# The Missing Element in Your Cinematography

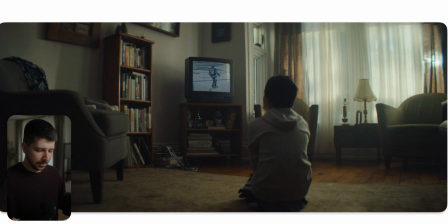(4:06)
This is the next shot, and this one also looks really cinematic, but when you look at the shot, it looks already not lit at all. But why still does it look good? The secret is always create layers.
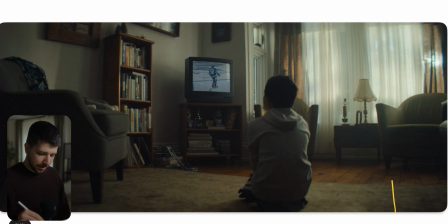(4:18)
As you can see, his back is actually dark, so that means from this side of the room where the camera is standing, there's no light bouncing back. So they probably put Molton again here and created with that another dark layer. We always work in dark, bright, dark, bright, dark, bright, dark, bright.
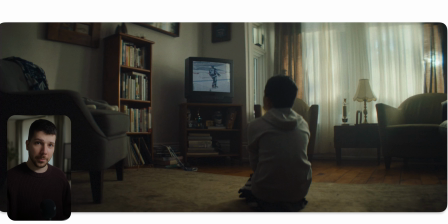(4:36)
With how many layers of dark, bright you can build, the more three-dimensional your image becomes. This is for sure not for every scene, every time, but it's a nice concept you have to keep in mind when you're working at a scenery, to know what you have to look for. But also a huge trick, always expose for the window. Always use curtains
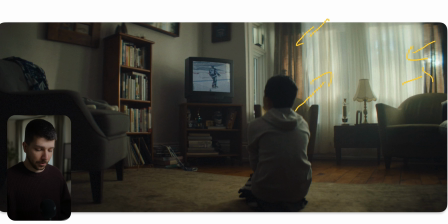(4:57)
curtains, I told you in many videos before, are most of the time the secret for the cinematic look, because it frames an area of the image nicely, it diffuses the light a little bit, and also brings texture into the room with light and shadows. You can actually see the light source here in the corner.
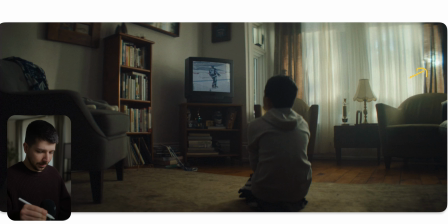(5:13)
It could be the sun, it could also be just a big light that is blasting into the room to create a little bit of contrast. Like I said before, we don't only light the actor. Most of the time, in a scene like this where I want to create a silhouette, I want to remove light from our actor,
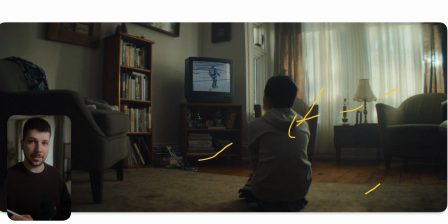(5:29)
but add light and contrast the rest of the scene, so everything becomes more three-dimensional.
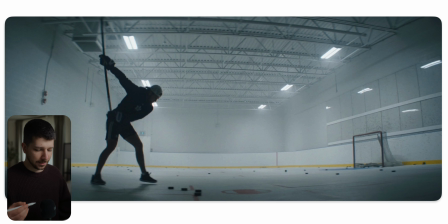(5:35)
Now we are on an ice hockey field, and already again this scene has so much depth and atmosphere, and here you can clearly see the use of haze, because we only haze the background. He has still a lot of contrast, and here again they put him in a silhouette, because in a shot like this the movement is important.
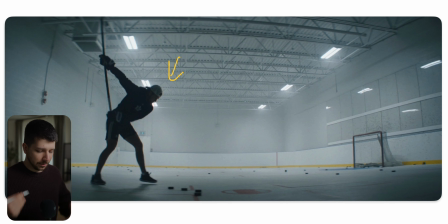(5:54)
You don't always have to see the actor completely. The concept and the feeling of the room is much more important. Sometimes you go in a location, check out the light sources, and the most annoying thing that can happen is that they programmed in lines, so that you switch off a light, all these light goes out,
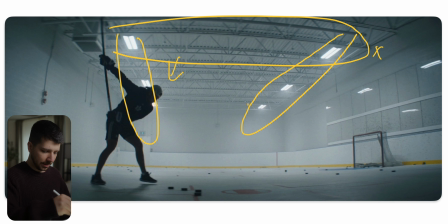(6:12)
or all these lights go out, or that this side goes out. It's pretty annoying. But what they had probably luck, because they could turn off every light that was above him, because sometimes it's just about removing light, like in the shots before. Here, okay, I want the silhouette look, because when he would be bright, the shot would feel flat.
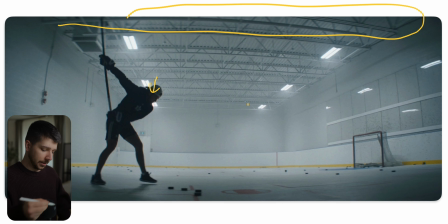(6:31)
So like I said before, bright, dark, bright, dark, bright, dark. And here they made him dark so that we had created another layer. The other possibility is, it's pretty annoying, that you have to go up there, remove the bulbs of the lights to create a contrast of him.
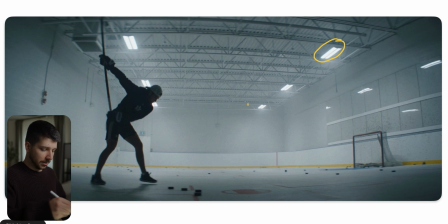(6:45)
But this work they put in really make this shot more special, more cinematic, because now we have more depth.
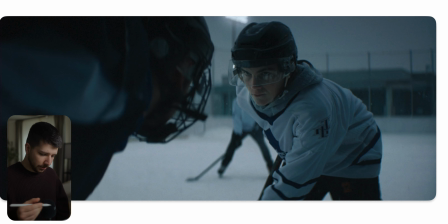(6:52)
Here when you're going in for a play scene and a close-up, you can clearly see in here now they changed the light again. There is still the top light in the background, but maybe they put down the lamp here so that this goes a little bit darker. Also, here is someone with bounce or an Astera.
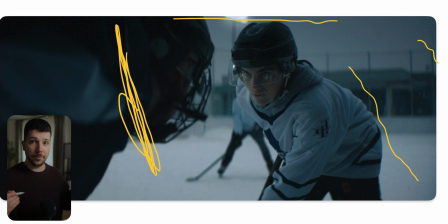(7:10)
What I like to use in scenes like this where you have a lot of moving, use an Astera with a balloon attachment.
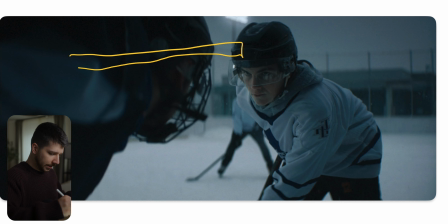(7:15)
Astera are these big LED tubes, and nowadays there are brands that build balloon cases for them. So you increase the light source. Often you can also put 2 in them, and it's pretty light, pretty decent output, and it's really soft. This is good for scenes where you really just want to kiss the actor with a little bit of light.
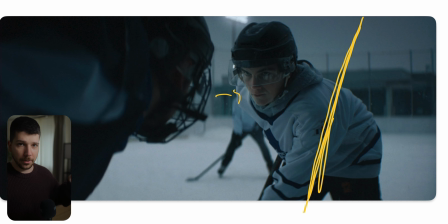(7:33)
And here on the other side they try to remove it. Maybe someone is following her with a floppy, and this is how you create depth. Just remove light from one side, adding a little bit light from the other side. Check out, okay, where can I put down lights, put lights on to create a bit more depth.
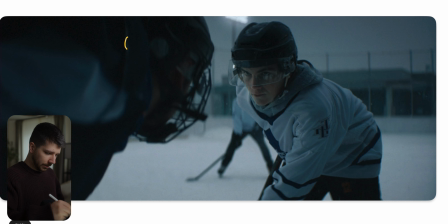(7:50)
And when we analyze the scene, you can see we have dark, bright, dark, bright, dark, bright. So it's always does so. And like I said before, the more layers you build, the more three-dimensional the image is feeling.
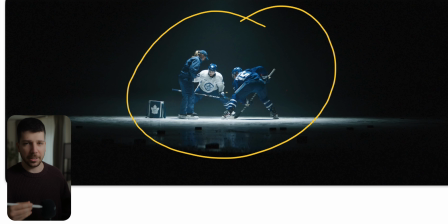(8:02)
Here there's another cool shot from the scenery where they just basically use the top light. This could be everything. Just use your 600D, 300D, put it on there with the normal reflector add-on, and just blast it onto the ground.